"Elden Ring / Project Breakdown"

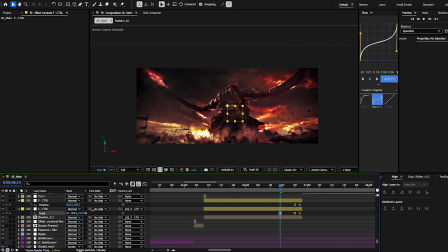There's no reason for me to try to scale in anywhere and try to fight the natural clip
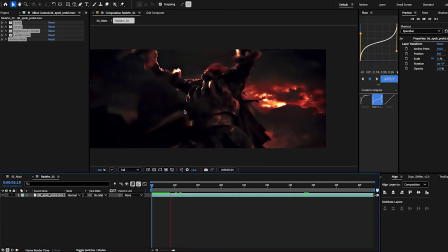progression of it just pulling out, right?
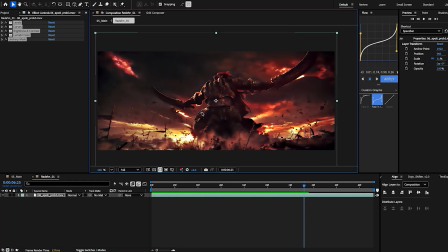Like there's nothing I could have done here to, it just would have ruined it.
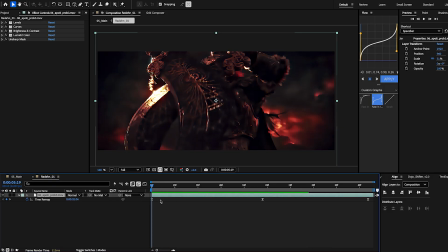But yeah, the time remapping is, so we have, I'll show you the graph, and this is pretty much, this is pretty much the graph I go with right here. It's just a fast in, fast out is what I named it.
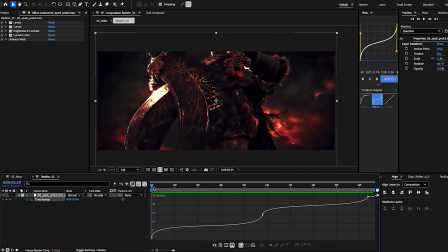Sure, there's some technical name, I don't really care. But so yeah, we have his swords coming out, slows down while he's pulling the blades out,
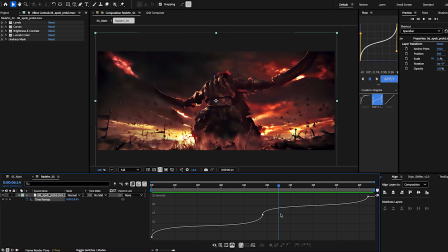speeds up to them hitting down. So I wanted out, slow motion, down.
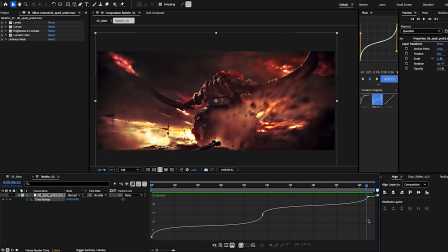And then we have it slow, slow, slow. And I stopped the time remap about right here. It's not where the clip ends, and this is something that could be important for you guys.
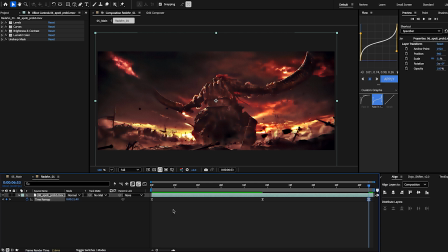But the clip goes all the way to here. There's a bit of a camera shake. Not that I did, but that's just on the raw clip. But this was the best part, where these rocks start covering this screen the most. And so I left that there to help with the transition. Like, sure, I could have done it to here, but having these rocks here and filling up the screen is going to help me go from this clip to,
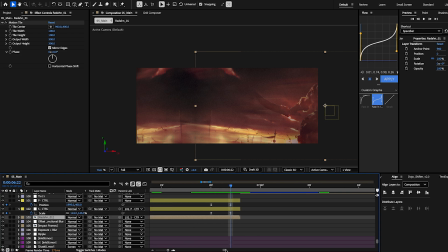we push away. Sorry, I need to make sure I had these settings, or these position and scale values right. Anyways, position and scale are where they are, and then we have it moving left.
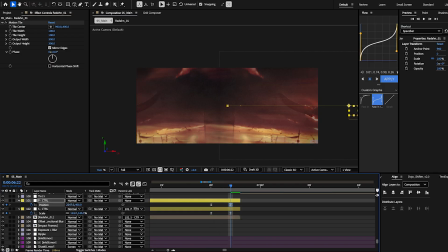So the position goes this way, away from him, and the scale zooms in,
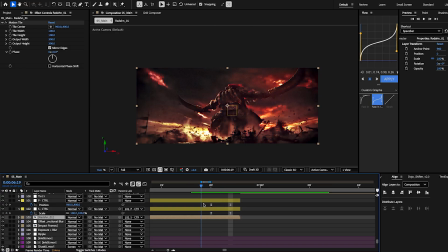and we're straight to Millennia, who is facing him that way.
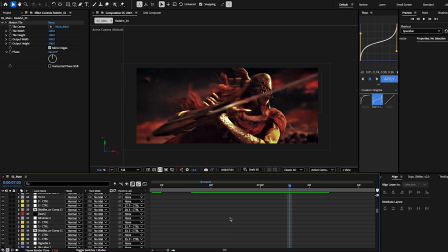I mean, again, if you guys know how Flow Edit works, you know that, like, this kind of movement, there's no other way to do it.
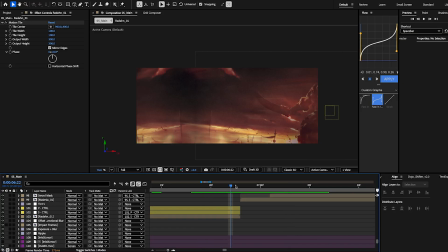Like, it would be very very stupid for me to go this way instead, you know, because she's looking towards him on the right.
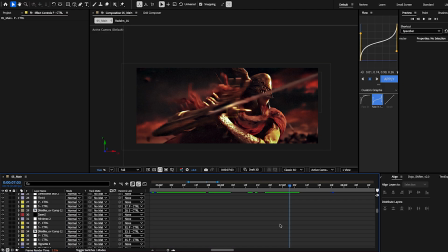Anyways, that's pretty self-explanatory, I believe. But all right, yeah, let's keep going.
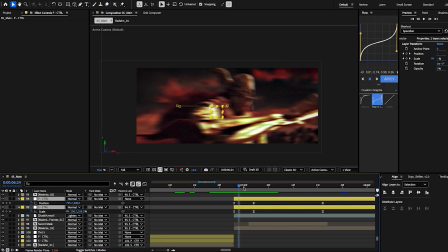So for this one, these positions, we have it coming in from this way.
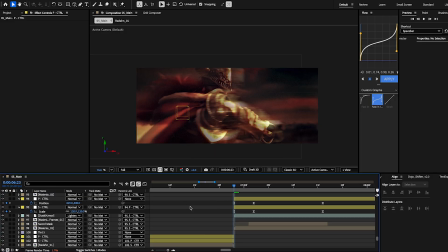It's not gonna load. This clip is taking a lot, a big toll on my computer. We have the scale in, and then it pulls out. So we're going from this way towards her, and we're pulling out.
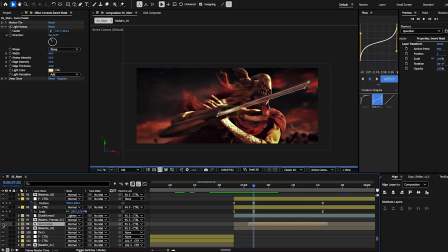The only other thing that I have here is this is some really simple compositing, and to be completely honest, it's pretty bad.
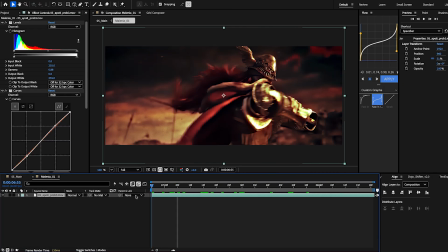But I have this sword mask. Oh, it's just gonna open the...
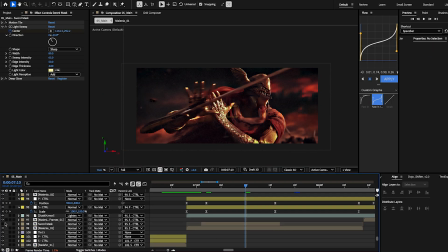So what I wanted to do is I wanted to have the sword... That's just not gonna work, I guess. I wanted to have the sword have this kind of light sweep going across it, and you can barely see it right here.
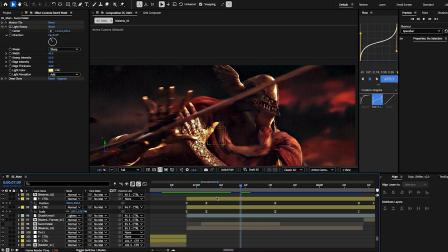If I turn it off, you can really see it. But since it's time remapped in a way where it
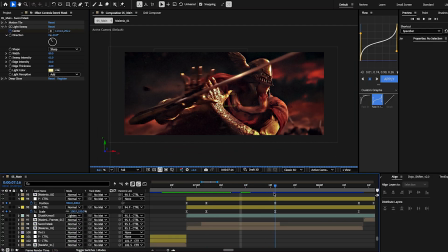is slowing down as she's pulling the sword across her, what I did was I just went frame by frame and masked where the sword was,
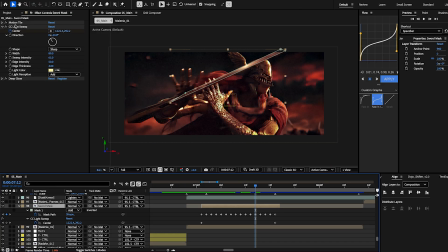and then I threw on a... Well, there was already a motion tile on the clip. You don't actually need that, though. I threw on a light sweep, and so the center of the light sweep starts here, and then it goes to here, so it follows the opposite motion of the sword.